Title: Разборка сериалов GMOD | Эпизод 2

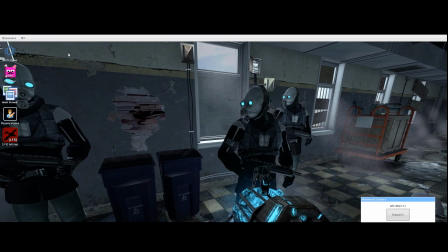[8:22]
Если честно, можно было бы и показать этот взрыв Для этого просто выключим ИИ,
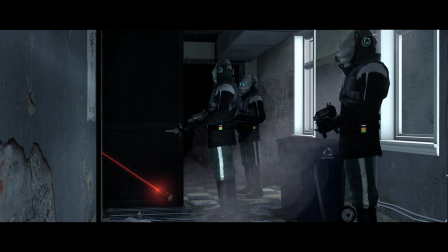[8:27]
поставим пару НПС ГОшников, кинем пару раз гранату и готово
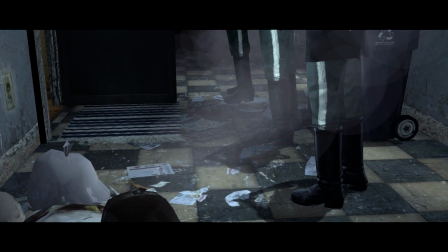[8:34]
Для лучшей операторской работы снова используем Cut No Roll
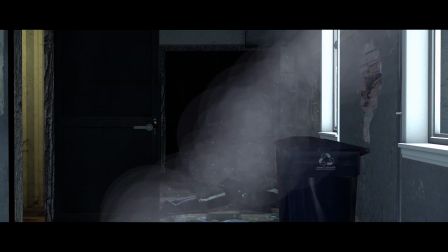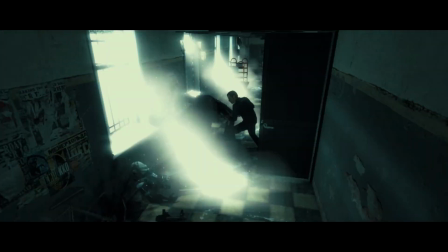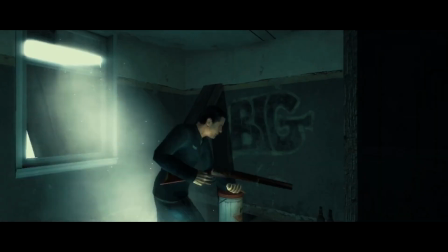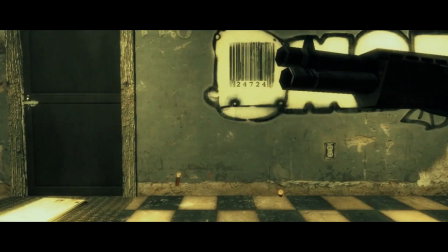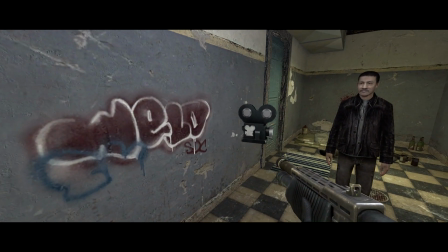[9:05]
Нехило так мужик улетел, согласитесь А вообще смерть тоже довольно просто сделать Ставим таким же образом NPC и стреляем из дробовика
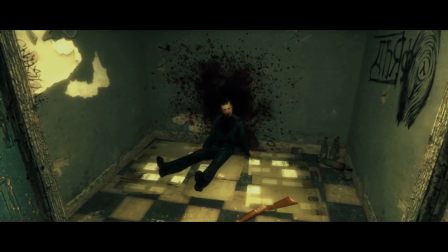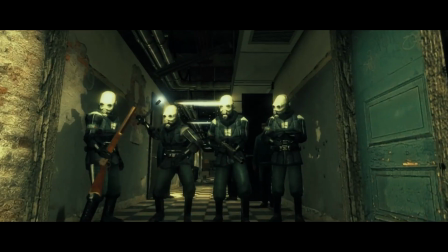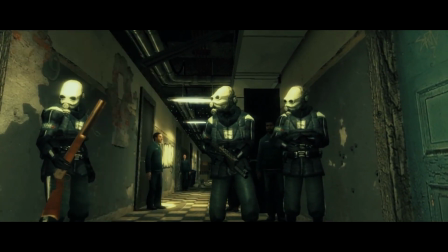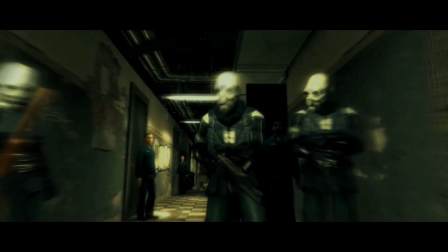На этом машинема заканчивается Эффект в конце мне очень понравился Какой урок можно вынести из этой машинемы?
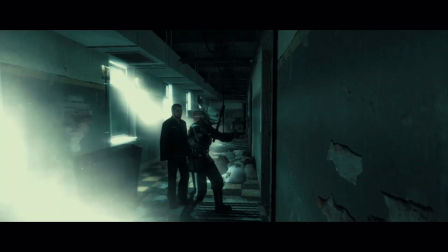[9:43]
Вейпы убивают На самом деле мы посмотрели нормальную машинему Она не режет глаз,
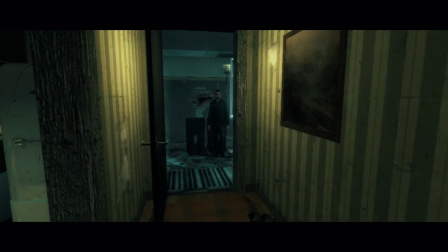[9:48]
все что нужно для комфортного просмотра там имеется а именно звуковое сопровождение, нелагающая картинка, ну почти, и нормальное повествование.
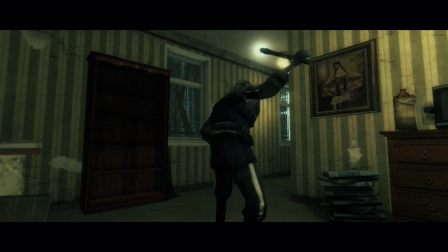[9:57]
Ни один аспект не выполнен из рук вон плохо и не тянет за собой общее качество машинемы, и за этот баланс мне эта машинема и приглянулась.
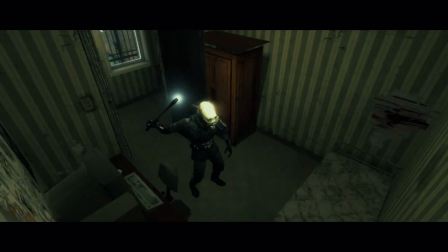[10:05]
Все же автору есть над чем работать, и только с опытом можно начать делать картины и качества еще выше.
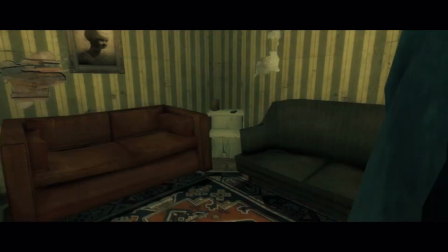[10:11]
Автор не снимает с одной статичной камеры, а разбавляет это подвижными планами, и хотя их немного, но они существенно помогают восприятию. Достаточно и небольшого количества разных планов, чтобы преобразить картинку Хотя стоит признать,
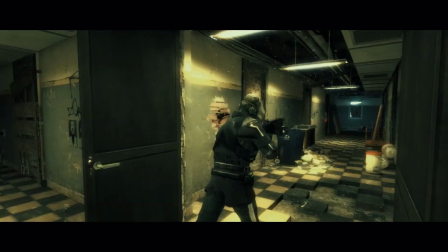[10:24]
что некоторые сцены выглядят немного затянутыми и в принципе лишними Звуковое сопровождение то есть,
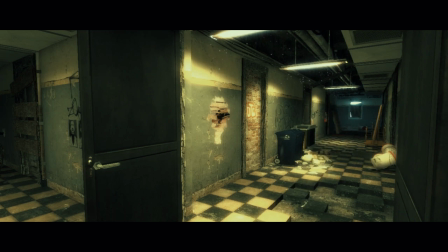[10:30]
то нет Видимо, автор поленился вставлять дополнительные звуки и решил ограничиться тем,
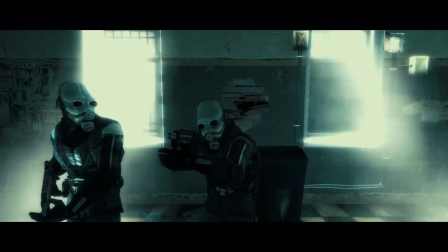[10:34]
что есть на карте И ведь даже таких стандартных эмбиентов достаточно, чтобы задать нужный тон Сценарий не тягомотный,
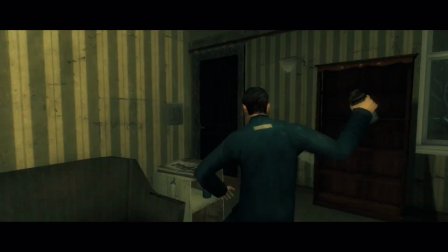[10:41]
хоть и финального экшена фактически не показали При условии, что это первая машинема автора, то лично я готов сделать скидку.
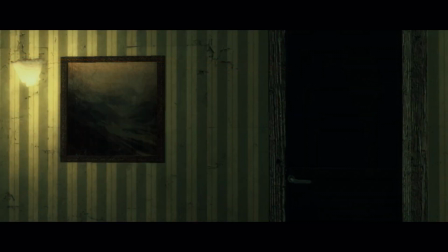[10:49]
Если автор сейчас смотрит этот ролик, то знай, что в следующий раз я жду пострелушек.
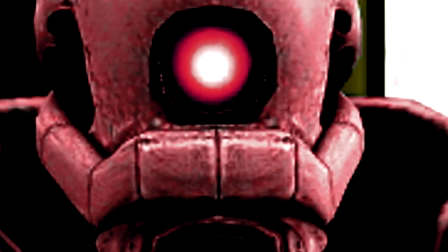[10:54]
Иначе минус балл.
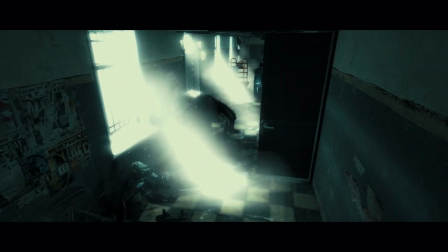[10:55]
Сценарий построен так, чтобы нарастить напряжение, нагнать саспенса и заставить зрителя нервничать, а в финале повернуть его в шок смертью главного протагониста.
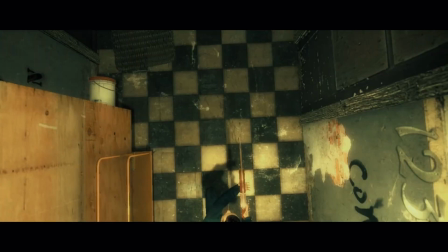[11:04]
Однако эта концепция не работает по множеству причин. Смерть главного героя произошла за кадром,
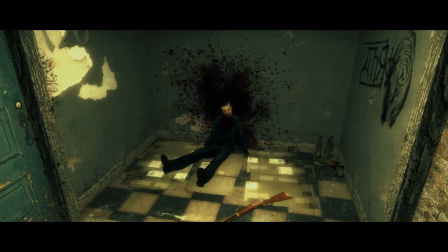[11:10]
а соответственно и кульминация тоже. статичность камеры ограничивает напряжение множество сцен не раскрыт главный герой и хотя некоторым
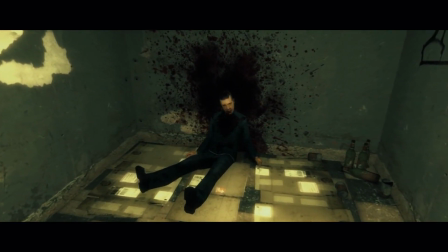[11:18]
можно и не раскрывать героя чтобы зрители начали ему сопереживать множеству людей все равно будет плевать
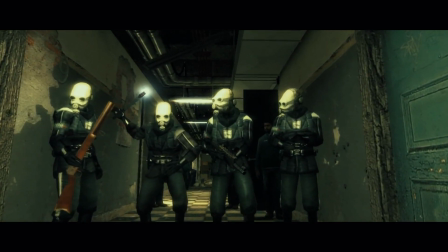[11:24]
на смерть протагониста что испортит впечатление от просмотра и того я ставлю оценку машинами 6
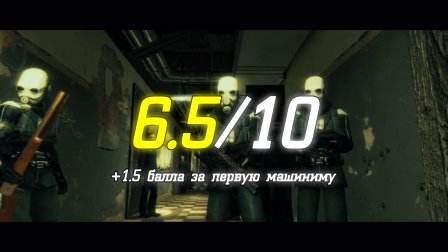[11:29]
с половиной 10 и жду продолжения где сын главного героя будет мстить гражданской обороне за смерть своего отца и плевал я на лор халфы и поле подавления тут как бы уже вейпы показали. Если вам понравился эпизод, то можете кинуть это видео друзьям там, например. А можете и не кидать, я и один тут могу посидеть. У микрофона был доктор Ватт и труп Макса Пейна. До встречи!